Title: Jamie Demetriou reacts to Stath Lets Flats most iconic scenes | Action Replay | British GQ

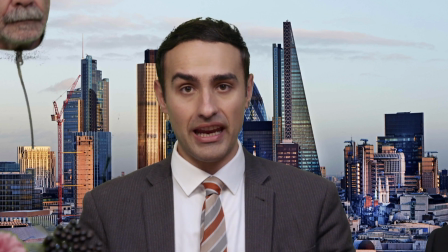497s What's the point in filming me, making me look like an idiot, making me feel stupid,
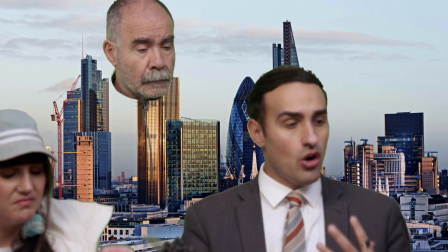503s from my dad, ashamed of me, what's the point? What's the point?
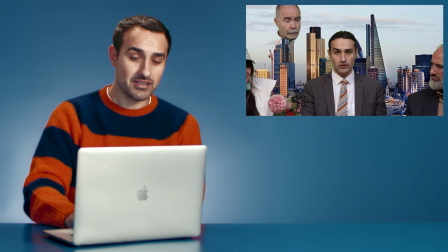508s
What's the point? I love what's the point as an expression. I've been trying to squeeze it in the show for ages. I feel like at school it was like everyone's catchphrase was, did anything. It's like, what's the point? I remember someone kicked my football when I was playing football. Maybe one of the three times I played football in my childhood. And I went, as you do, what's the point? And he said, the point is, I kicked the ball and my mind was blown forever.
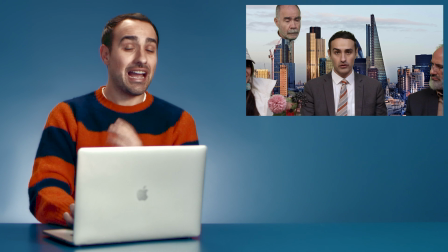532s
There is a response to what's the point. But in time, I've discovered that that doesn't make sense either. Okay, oh, now onto something a little bit sentimental.
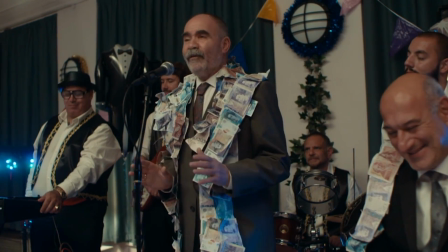543s I want to do a song for them from America.
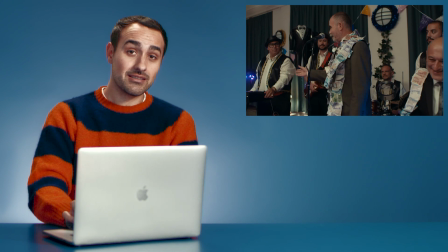548s
It's worth noting, Christos has like a pop career in Greece. He has an amazing singing voice and I would YouTube him. And it's like really like cool stuff. It's really like, you know, his music videos and stuff are really like interesting. And oh God, I love that guy.
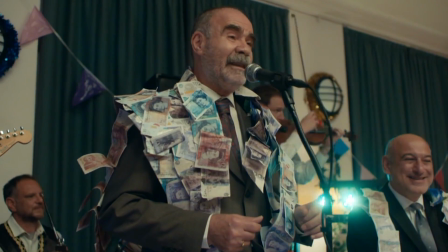570s That's how much I need you.
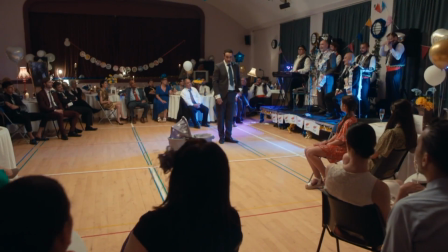575s And I can't stand you. Must everything you do make me wanna smile.
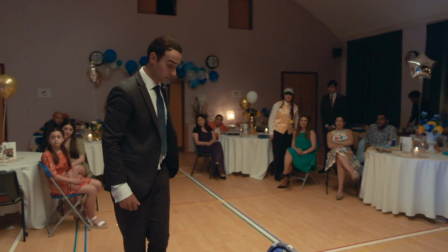581s And then I like it for a while. But you won't let me.
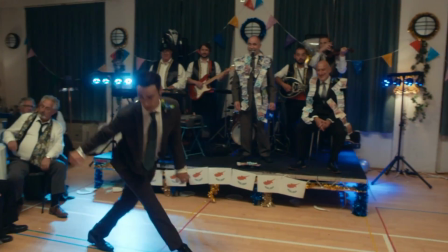588s You upset me, boy. And then you kiss my lips.
All of a sudden I forget. Jimmy Rasunis, who plays Steven there, who's obviously so brilliant. Him sitting next to him always reminds me of like Kermit the Frog or something. There's something quite like Muppet-esque about it. Oh, I was so hopeful we'd be able to get the rights to Hate How Much I Love You Boy,
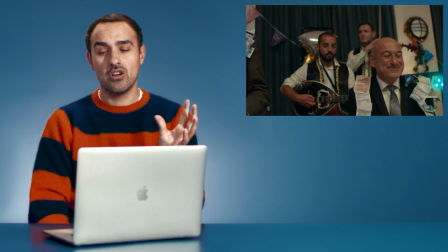609s
because it just felt perfect for the world of the show to not try and do like a really kind of edgy song and like embrace what the kind of music that these characters would probably like, i.e. kind of like, you know, like poppy R&B and stuff like that. But having Christos sing it, I mean, I just couldn't have asked for anything more the way he delivered it. It's just amazing. And like Aaron Baron Cohen, Sacha Baron Cohen's brother, did music for all the series, and he's just a genius.
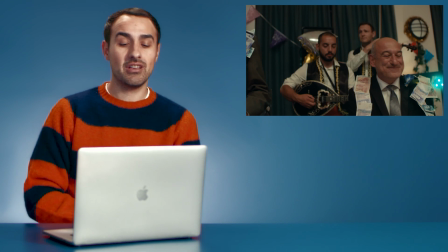635s
And he did the arrangement to make it bouzouki-ish and Greek, and it's so subtle and lovely. I was very, very moved. I think Rihanna was, or Neo, whoever, I don't know who wrote the lyrics to it, but I think they had a feeling there'd be a sitcom about a Greek letting agency that this would lend itself to in a few years' time.
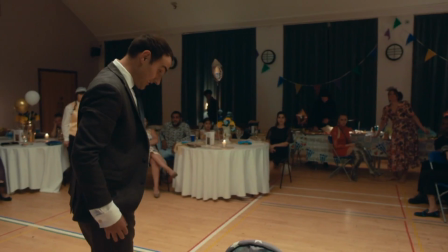655s
Just an inkling. Riri.
Must everything you do make me wanna smile, and then I like it for a while,
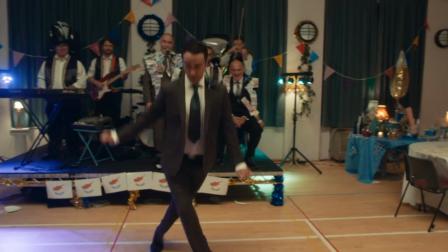664s but you won't let me. You upset me, boy, and then you kiss my lips.
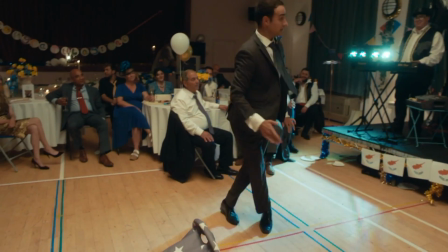671s All of a sudden I forget.
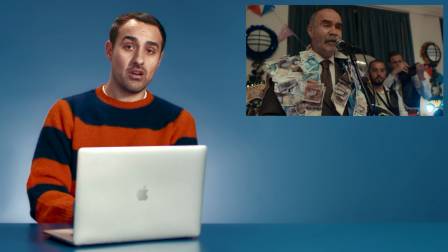676s
I pushed the idea that we don't choreograph anything. We just know the order in which people come along. I kind of feel like, as a gang, we're not natural dancers. Well, maybe a couple.
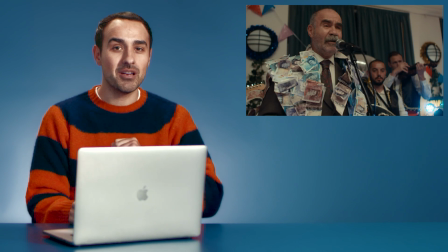688s
And I was like, if there's any kind of inkling that you can spot in someone's eye that they might be trying to remember a step or something, it might just blow the lid off of it a little bit. So I really wanted to keep it as like stupid and like funny, like comedy dancing as possible, because it's so like, it's drowning in kind of sincerity.
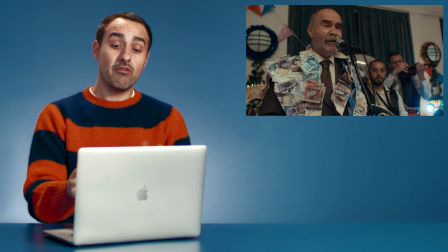704s
So I wanted to kind of level it out with a feeling of naturalistic, of the moment, in the moment dancing, rather.
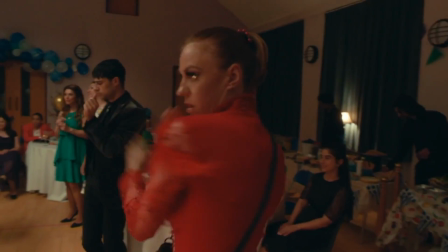710s I love you beyond the reason why,
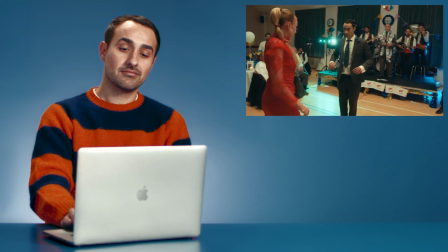714s and it just arrived, and I hate how much I love.
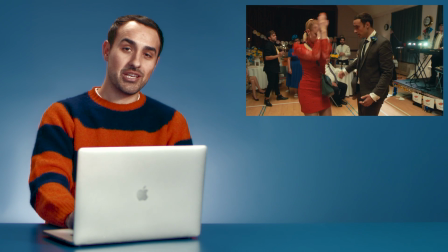720s
I mean, props to Ellie White for throwing those shapes without any like decision making beforehand. I went to uni with Ellie White, so we all started doing our comedy together in a sketch troupe. We'd take shows up to the Fringe. I still find it so mad to see that we're like doing it on camera now.
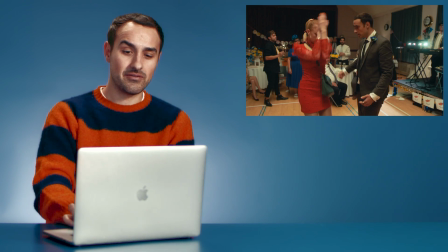738s
It's so strange. It's lovely stuff. Love you, boy.